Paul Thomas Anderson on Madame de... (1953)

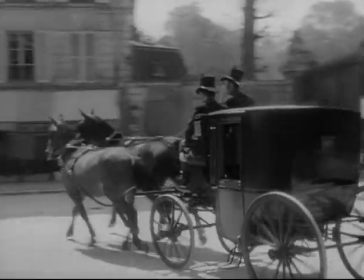247s
I don't know, somehow makes it feel authentic in the scheme of things and that their fates were obviously heading towards each other.
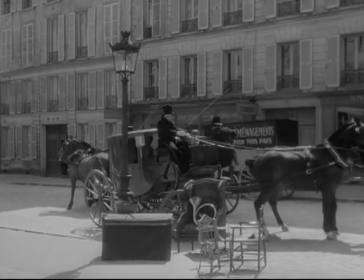257s
You'd think that those sorts of things would come off as a device in a movie or something like that,
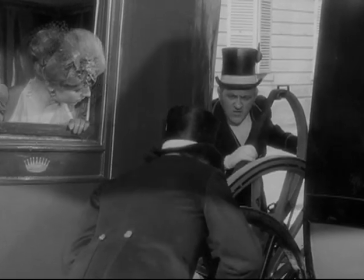263s
but to me, I really feel it's kind of quite the opposite.
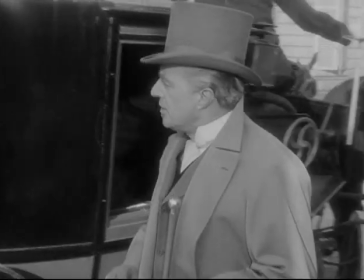268s
You know, when you find someone that you're in love with, generally you find ways to justify how your fates have met.
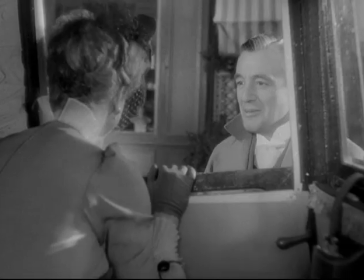276s
You can justify the most insane things and connecting pieces because it makes you feel good, and that's what love is.
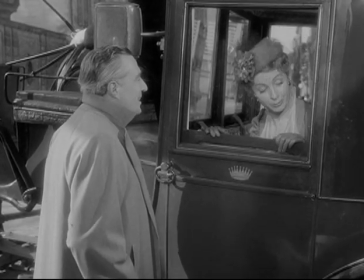282s
You found each other somehow. So none of those things when it comes to love, actually, this could seem far-fetched at all,
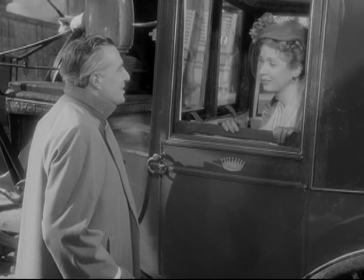291s
that they would see each other and then see each other days later, get their carts connected to each other, horses run into each other. The distance?
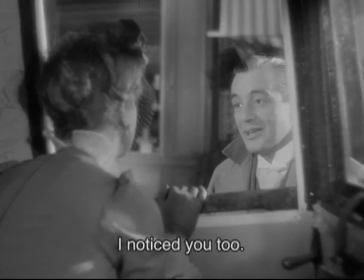298s Moi aussi, je vous avais remarqué. Ah oui? Vous portiez ce jour-là un costume à petit carreau.
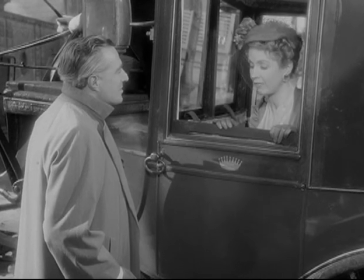303s Une écharpe de soie grise.
All that seems really terrific to me. So gracefully done in this movie.
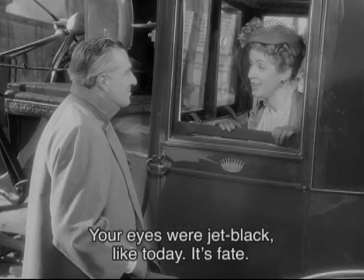308s Et ce jour-là, des yeux noirs, comme aujourd'hui. Le destin. Nous pouvons repartir, monsieur le baron.
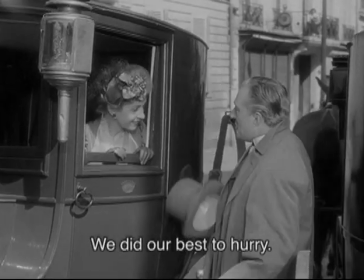314s Déjà? On a fait le plus vite possible. Nous reverrons. Certainement.
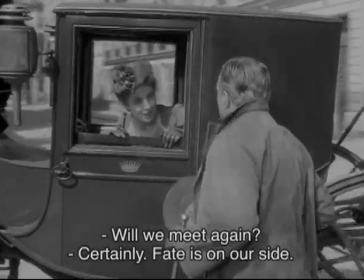319s Le destin pour nous fait si bien les choses. Je ne trouve pas. Vous partez, je voulais vous dire...
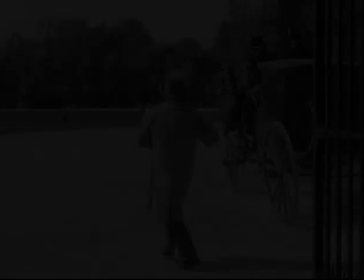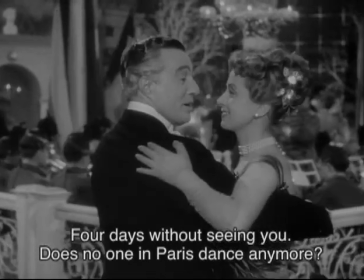328s Quatre jours sans vous voir. On ne danse non plus à Paris. C'est pour vous laisser le temps de faire de la politique étrangère.
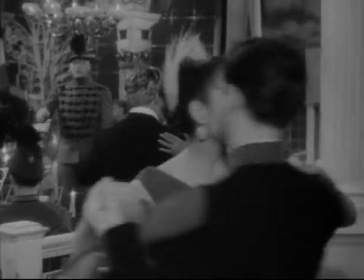335s Ah, bon.
One of the nice things about setting up a shot like this is that...
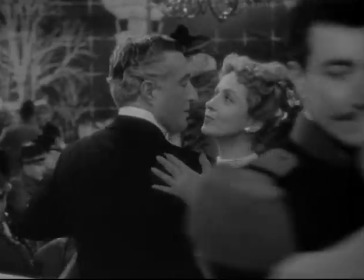342s
it becomes the only thing that you're after, as opposed to, if you cut this up into five different shots,
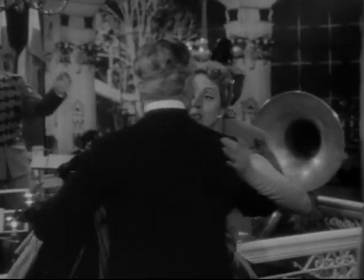349s
you have to do the first shot and try and get that shot right, and then you're after getting the second shot right,
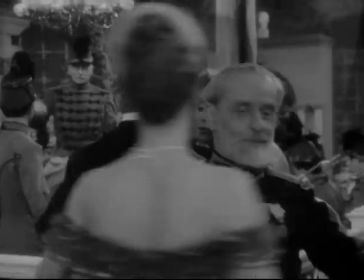355s
and your brain becomes fried by the end of it. I suppose the sort of great thing about something like that is, you know,
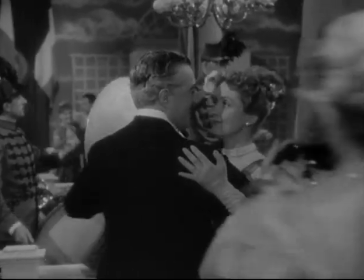361s
that's one shot and how you're trying to tell the scene, and you just go after getting that.
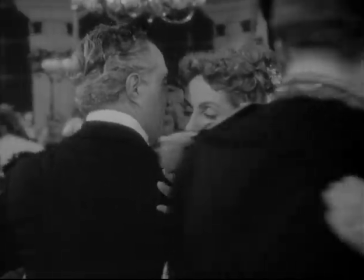367s
So I'm always curious. I don't know how many takes he would do. I imagine they probably rehearsed a lot.
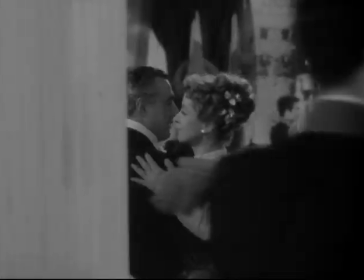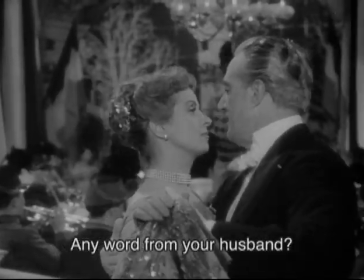381s Avez-vous de bonnes nouvelles de votre mari? Excellente, merci.
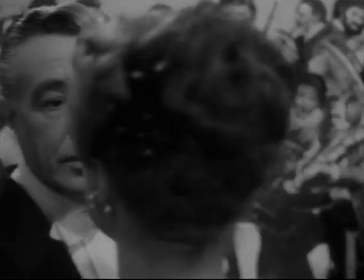389s
And the funny thing about the dancing, although there is a lot, the camera is actually moving quite a bit.
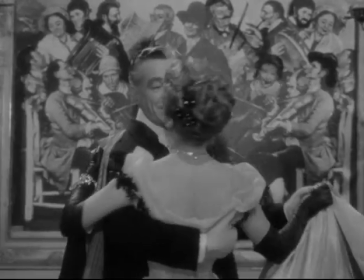398s
When I'm really staring at it now, it's actually moving quite a bit less than my initial impression,
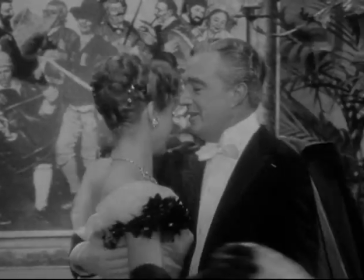404s
that the actors are doing so much work,
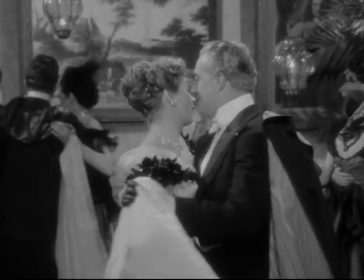410s
and the extras as well, doing such a great job of occupying the background.
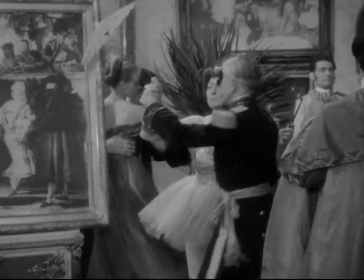416s
It's one thing to have a reputation for being good at moving the camera, but you're really only as good as your dolly grip and your camera operator.
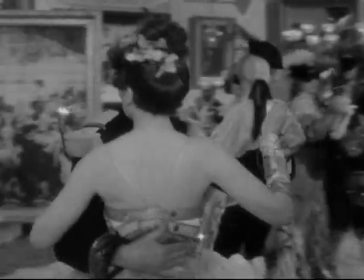425s
And I imagine just in how big the cameras were at the time,
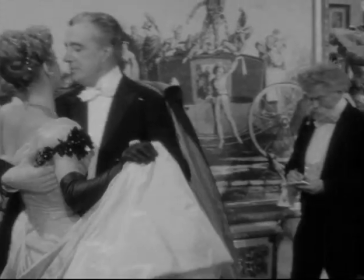430s
and some of the pictures that I've seen, that usually you see two guys pushing the dolly.
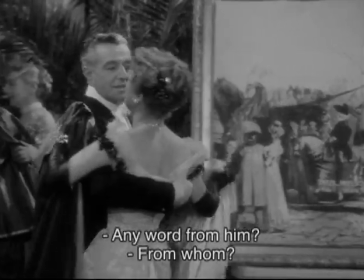437s Avez-vous des bonnes nouvelles? De qui? Ah, oui.
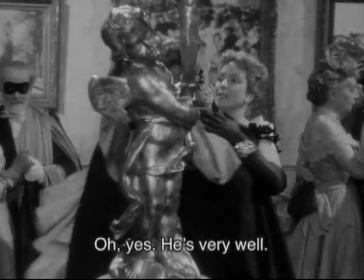441s Merci, excellente.
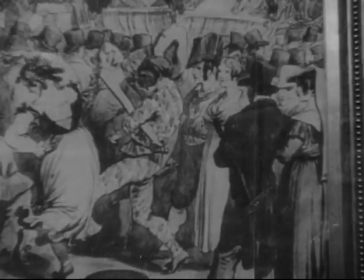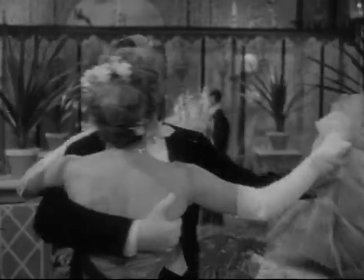452s
Kind of gets you all bubbly and lovey-dovey inside, sort of the way that they're dancing together.
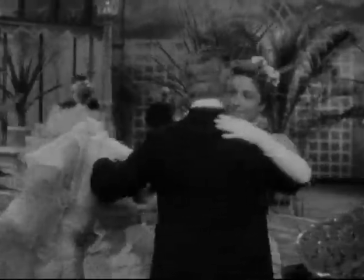457s
I start to really think about what the act of dancing must have been at that time,
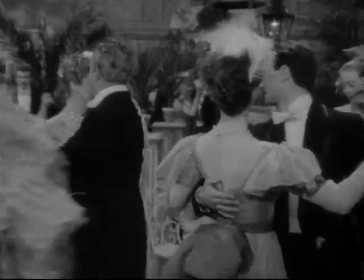466s
at this moment in the movie. You know, perhaps you're unsure of where she's coming from.
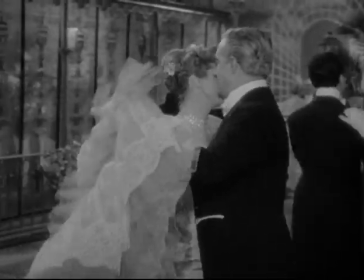471s
She's known as a tremendous flirt,
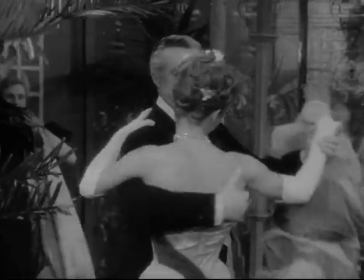474s
and you're not really sure if she's just sort of doing the once-over on him or on Vittoria De Sica or what.